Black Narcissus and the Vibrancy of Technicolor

It's often said that real locations are not only the best ways to get authentic performances out of actors but to create a distinct atmosphere for your film.
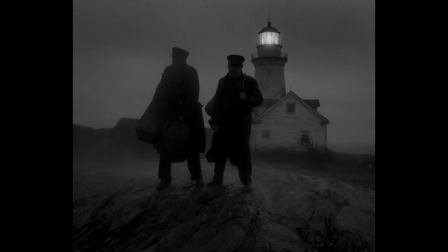But what if you were to shoot a film entirely on a soundstage in London that was actually meant to take place in a monastery within a mountain range in India? Could you still achieve an effective atmosphere and perhaps even benefit from the faux nature of your location?
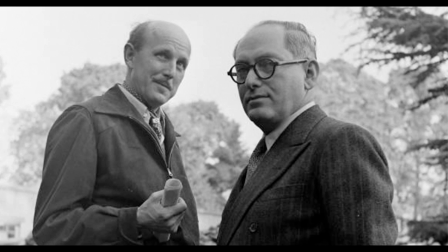This is exactly what duo filmmakers Michael Powell and Emmerich Pressburger accomplished in 1947 with their haunting film Black Narcissus.
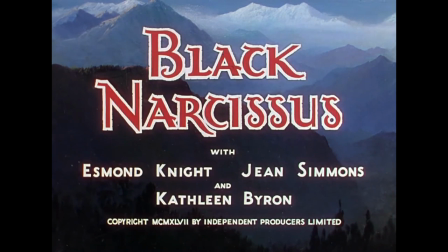In the midst of what was easily their most artistically fertile period,
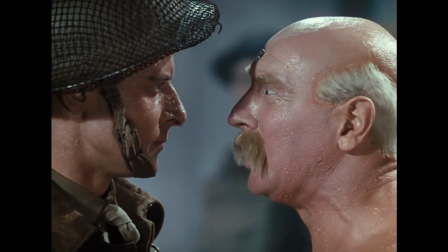after such successes as the life and death of Colonel Blimp, I Know Where I'm Going, and A Matter of Life and Death,
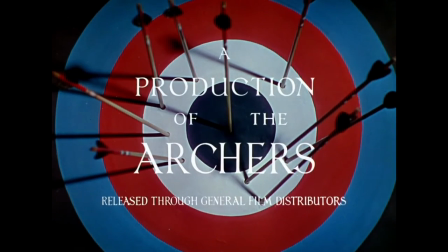the team formerly known as the Archers set out to make an atmospherically rich and
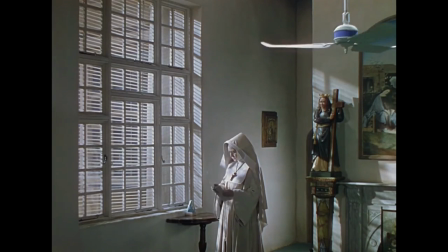heightened drama about a convent of British nuns setting up a new nunnery in India,
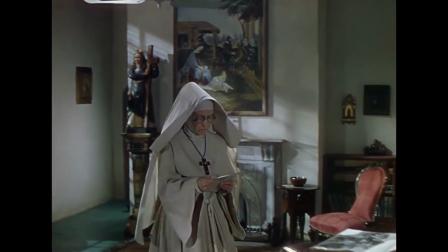there to educate and help the local population. But what began with good intentions quickly becomes a nightmare for the godly women.
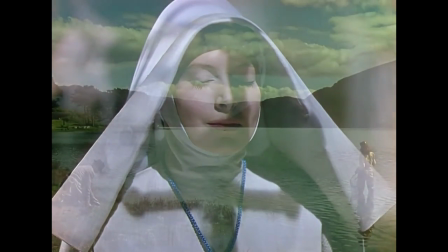It's not so much a string of events that causes this downward spiral for the nunnery, but the mystical,
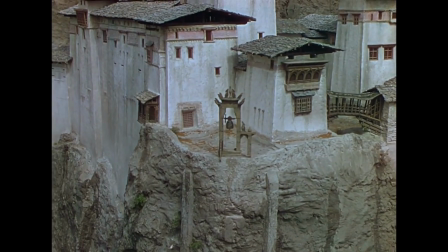haunting atmosphere of this strange place that is created by Powell and Pressburger.
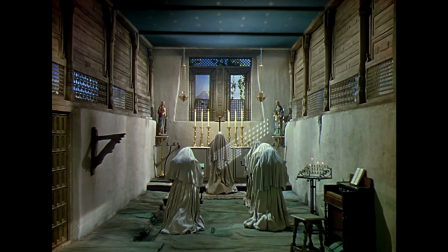The film relies heavily on this atmosphere and builds it in a few different ways using the tools that are at a filmmaker's dispensary.
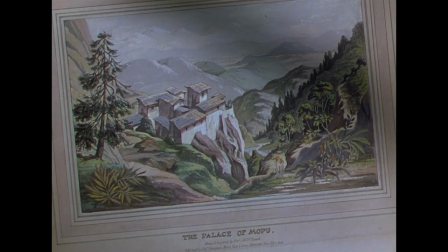One of those vital tools is the way in which the location is utilized.
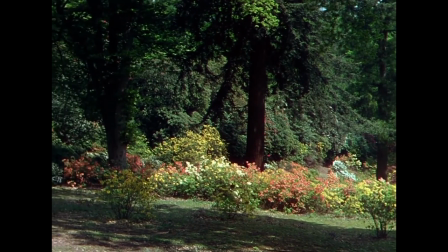Not a single frame of the film was shot in India, despite everything but the opening scene taking place there.
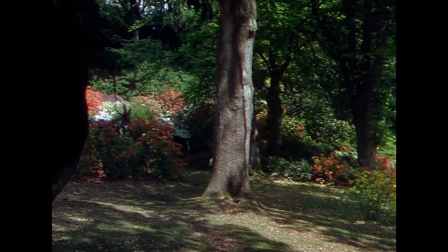It was indeed all shot on soundstages at Pinewood Studios in London, England.
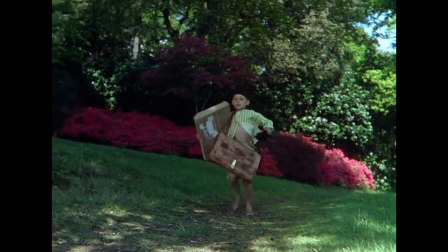But what would normally, especially nowadays, be seen as a detriment works wonders for the film.
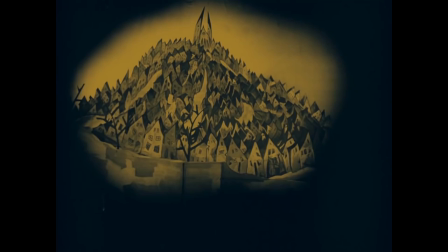Powell and Pressburger, either intentionally or unintentionally, take cues from the German expressionist movement of the 1920s,
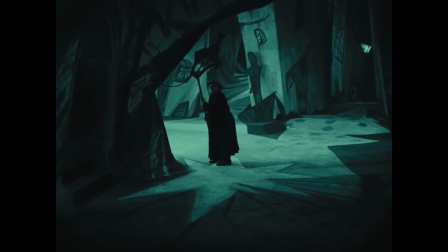which were known for using highly stylized and exaggerated sets to manifest the internal world of the characters through the external world around them.
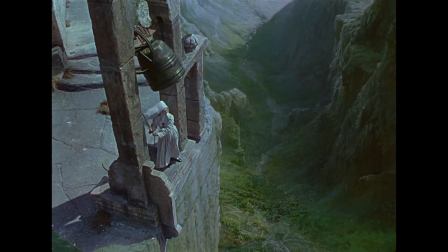The archers do something similar here, whereby merging the sets with beautiful matte paintings creates a tone in the viewer's mind that is unsettling,
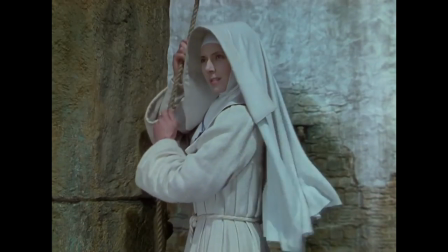but not in an overbearing or obvious way. It just slips into your subconscious seamlessly.
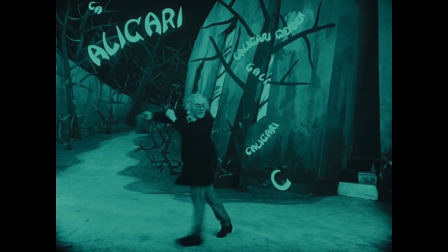They don't go full-on Dr. Caligari with the sets, but toe the line between seeming real but feeling off,
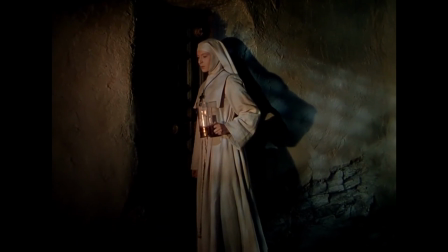but never quite being able to put your finger on why, which creates a sense of dread and builds tension in the viewer.
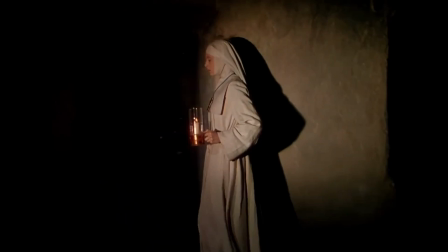They're carefully purposed into the many shots, and because the sets are all fake,
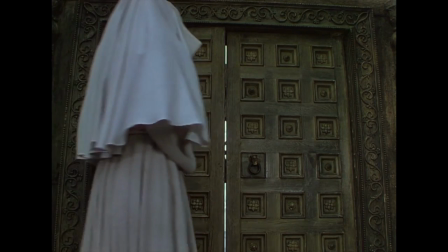they can manipulate the elements in ways that wouldn't have been possible had they really gone to India as was initially intended.
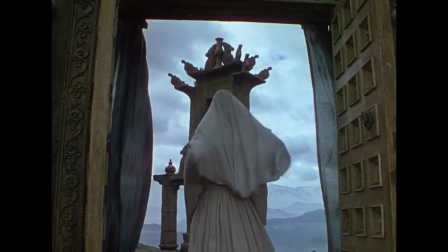Could they have gotten the wind machine to blow just right for such a natural open environment?
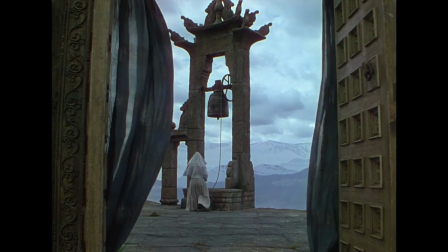Maybe, but probably not, and even if it had, it probably would have taken a great many takes and not even have turned out exactly how the filmmakers want it.
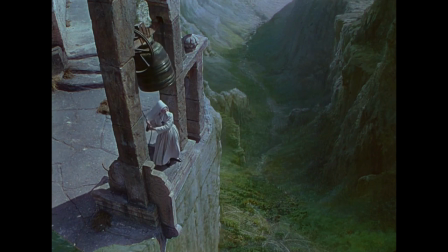This way, however, the filmmakers could manipulate the wind exactly how they wished.
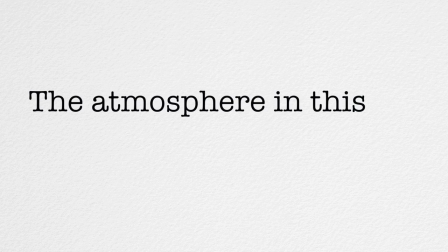As Michael Powell said about the film, The atmosphere in this film is everything, and we must create and control it from the start.
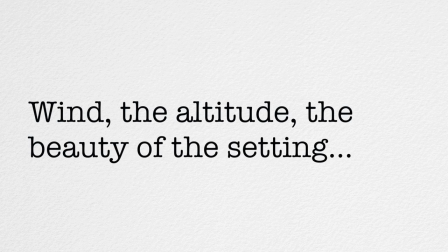Wind, the altitude, the beauty of the setting, it must all be under our control.
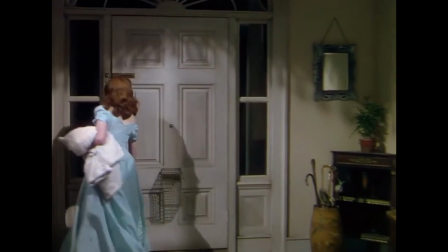The other vital element of the film that creates its distinct atmosphere is the use of color. Color cinematography was still a novelty in the 1940s, and the few films that were being made in color tended to lack something.
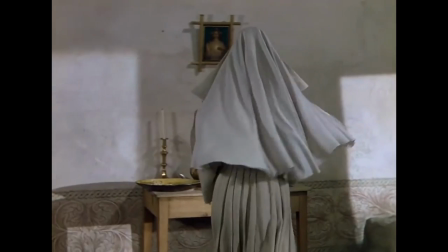They were too sterile, too preordained,
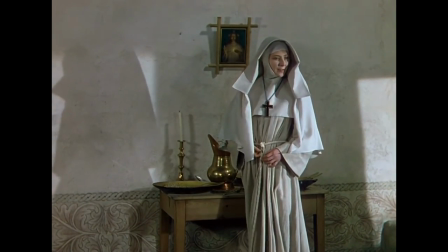which makes sense when you find out that Technicolor had some of their employees supervising the sets of films that used their
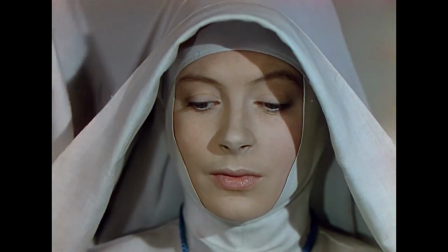color processing format to make sure that the look of all of them aligned to a uniform Technicolor style.
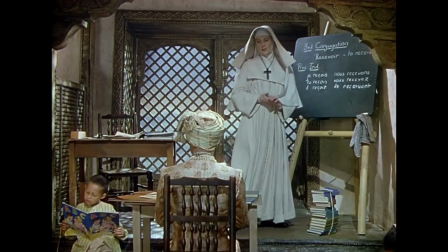But Michael Powell was always a maverick when it came to utilizing Technicolor, and the aid provided by his usual cinematographer,
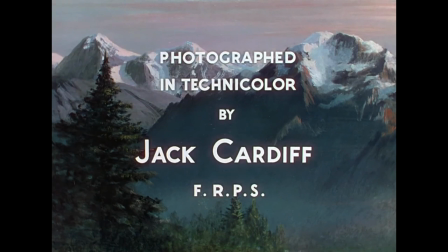Jack Cardiff, was just the help he needed in combating the pressures from the studios and Technicolor themselves to conform to that preordained look.
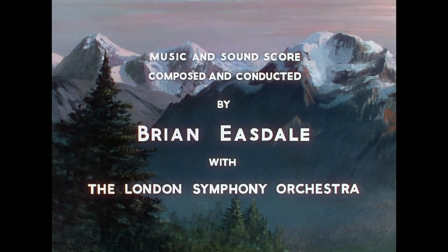We can see Cardiff's indifference to the rules of how to shoot with technicolor in the entire film,
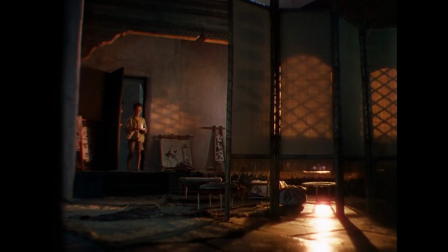but some shots exemplify this more than others, such as the one in which Sister Ruth runs through the halls and rooms of the monastery.